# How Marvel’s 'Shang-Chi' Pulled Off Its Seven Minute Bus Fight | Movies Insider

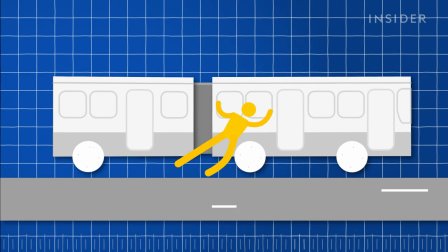[4:02]
So in real life, if the bus is moving, if it touches a fall, it will be constantly sliding because you cannot stand on it because the fall is moving.
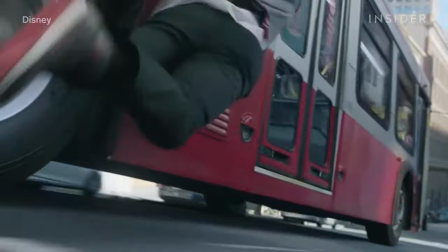[4:12]
The illusion wouldn't work unless the bus kept moving, which is why you can see it bouncing up and down off the ground.
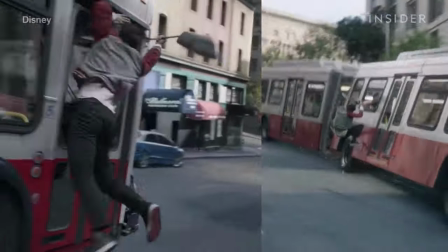[4:17]
This particular moment was so complicated that the stunt required both bus rigs.
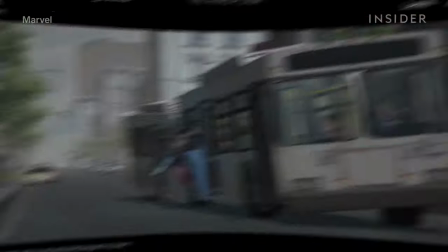[4:22]
For the first part, the team filmed a stunt double as Shang-Chi dodging Razor Fist and then jumping onto the roof.
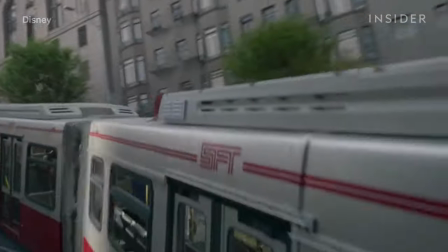[4:28]
This was done on the higher gimbal as it required a sharper turn. So that one, we can tip the bus like 45 degrees and then boom, flip him up and it's on the ceiling.
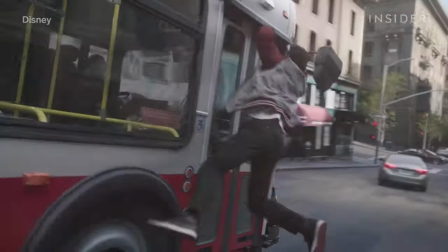[4:37]
The second part was filmed as one continuous take that ends in a close-up, meaning Simu Liu had to do the stunt himself.
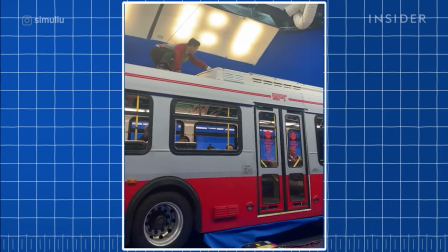[4:45]
So they used the lower bus rig. Liu first positioned himself here.
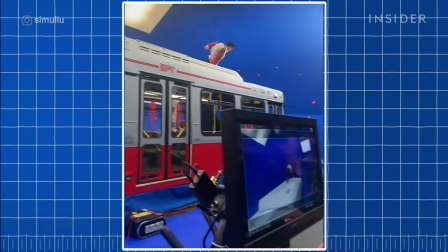[4:49]
Less rumbling meant he could run the length of the bus, slide, and grab the front mirror as this techno crane followed along.
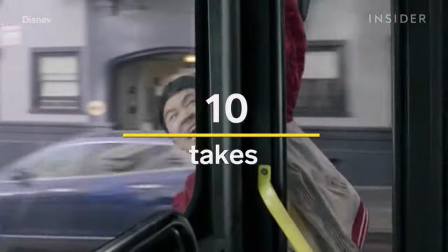[4:55]
Cheng estimates that they nailed it after 10 takes. But not everything went according to the pre-visualized plan.
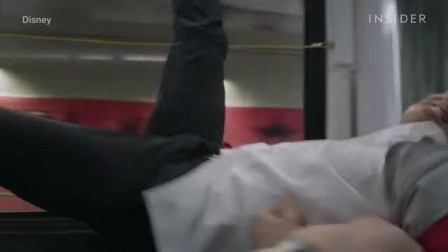[5:02]
Like this shot, for example.
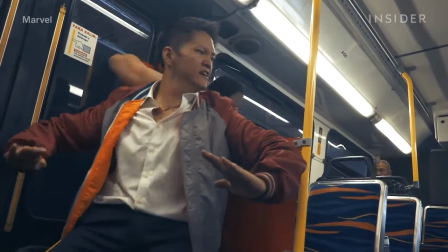[5:04]
In final rehearsals, Cretton didn't find it believable that Shang-Chi could pin Razor Fist against the wall simply by putting his foot up against this pole.
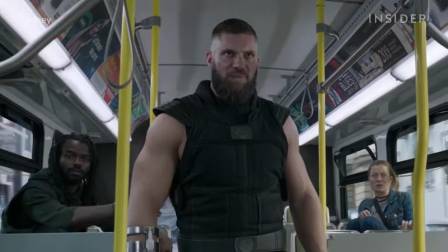[5:12]
He's such a big guy. I cannot really buy how he can have enough power to trap him like this.
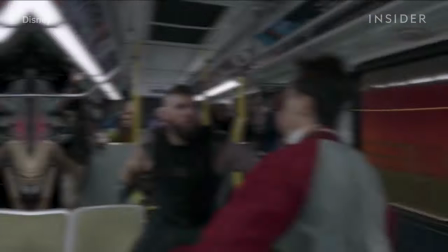[5:17]
So Cheng reshaped the scenery, switching up the pole for these chairs.
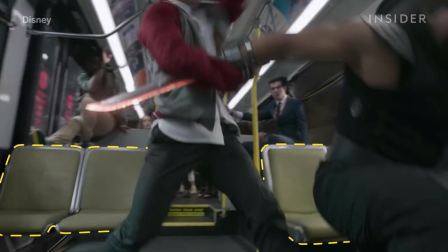[5:21]
That way Shang-Chi could place one foot against that seat and then jump up and land on Razor Fist's back.
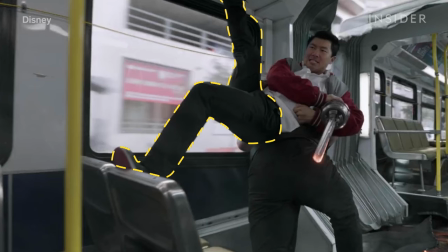[5:27]
He put one foot on the ceiling and then against him using gravity and all his weight on top.
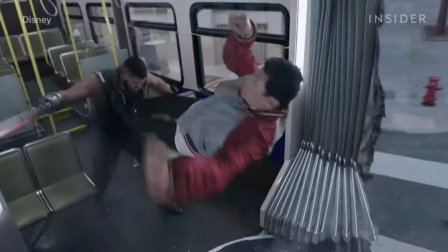[5:32]
But for Cheng, this might have been the toughest shot to get, when Shang-Chi kicks Razor Fist into the breakaway back of the bus before diving into the front section.
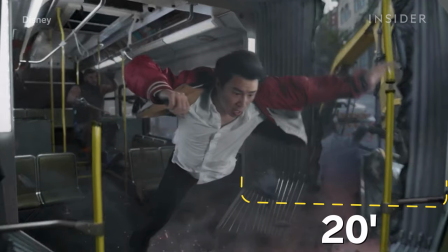[5:42]
To get this shot, Liu had to jump 20 feet while doing a 180-degree turn onto the ground.
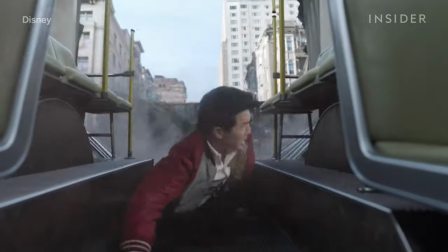[5:48]
And so they wouldn't have to actually destroy the bus. It was all shot in front of a blue screen.
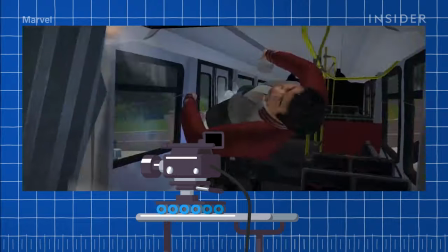[5:52]
An even faster slider track gave the camera enough speed to capture the
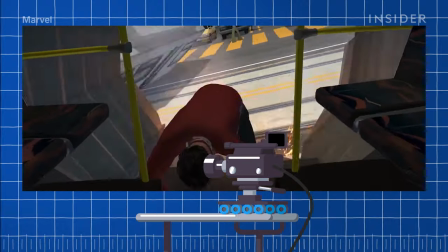[5:57]
jump while moving back to give Liu plenty of room to land on his mark right in front of the lens. And then the camera moves super fast. It's almost like chasing gravity.
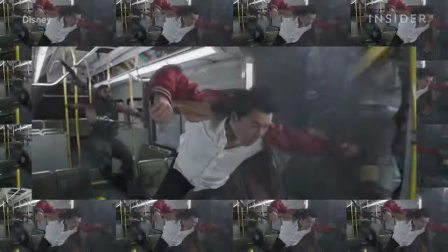[6:07]
It took roughly 15 takes, an entire day's worth of work for about four seconds of footage.
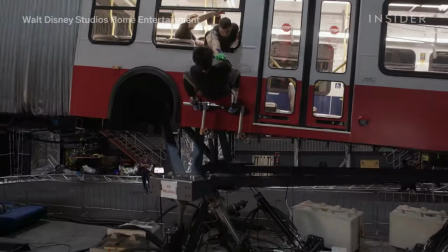[6:13]
Now, none of these action highlights would work if the soundstage shots and the real shots on location didn't match up.
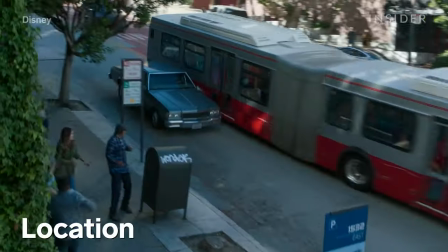[6:19]
The two units shot simultaneously, but there were lots of adjustments the crew made to make it feel more organic, like lighting.
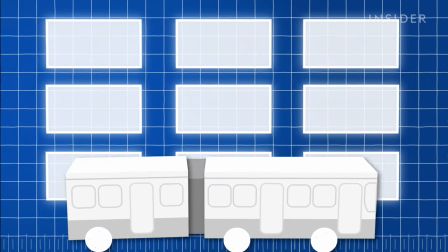[6:27]
Cinematographer Bill Pope built light grids around each bus.
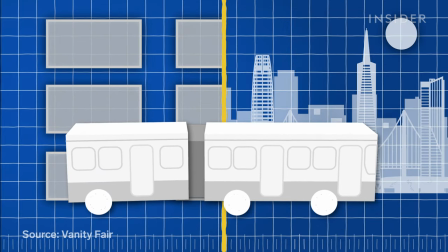[6:30]
The lights were rigged to imitate light captured on location in San Francisco and cast accurate shadows.
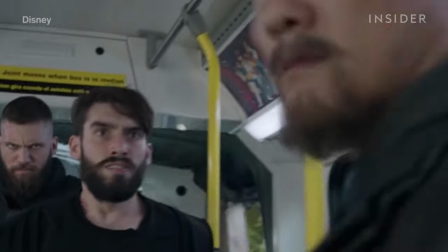[6:36]
Notice the bus's accordion flaps moving as if they were being hit by real wind? That's because these crew members manually moved the flaps around.
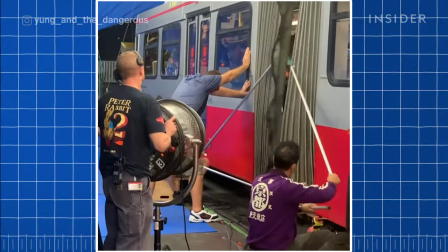[6:44]
In the end,
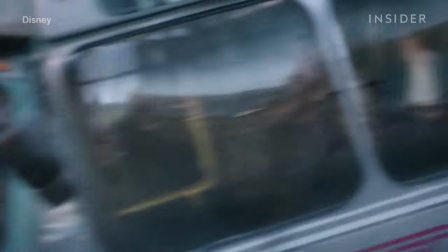[6:45]
it's hard to tell that this car crash was filmed in San Francisco and the shot of two vehicles wedged together was shot on a soundstage thousands of miles away.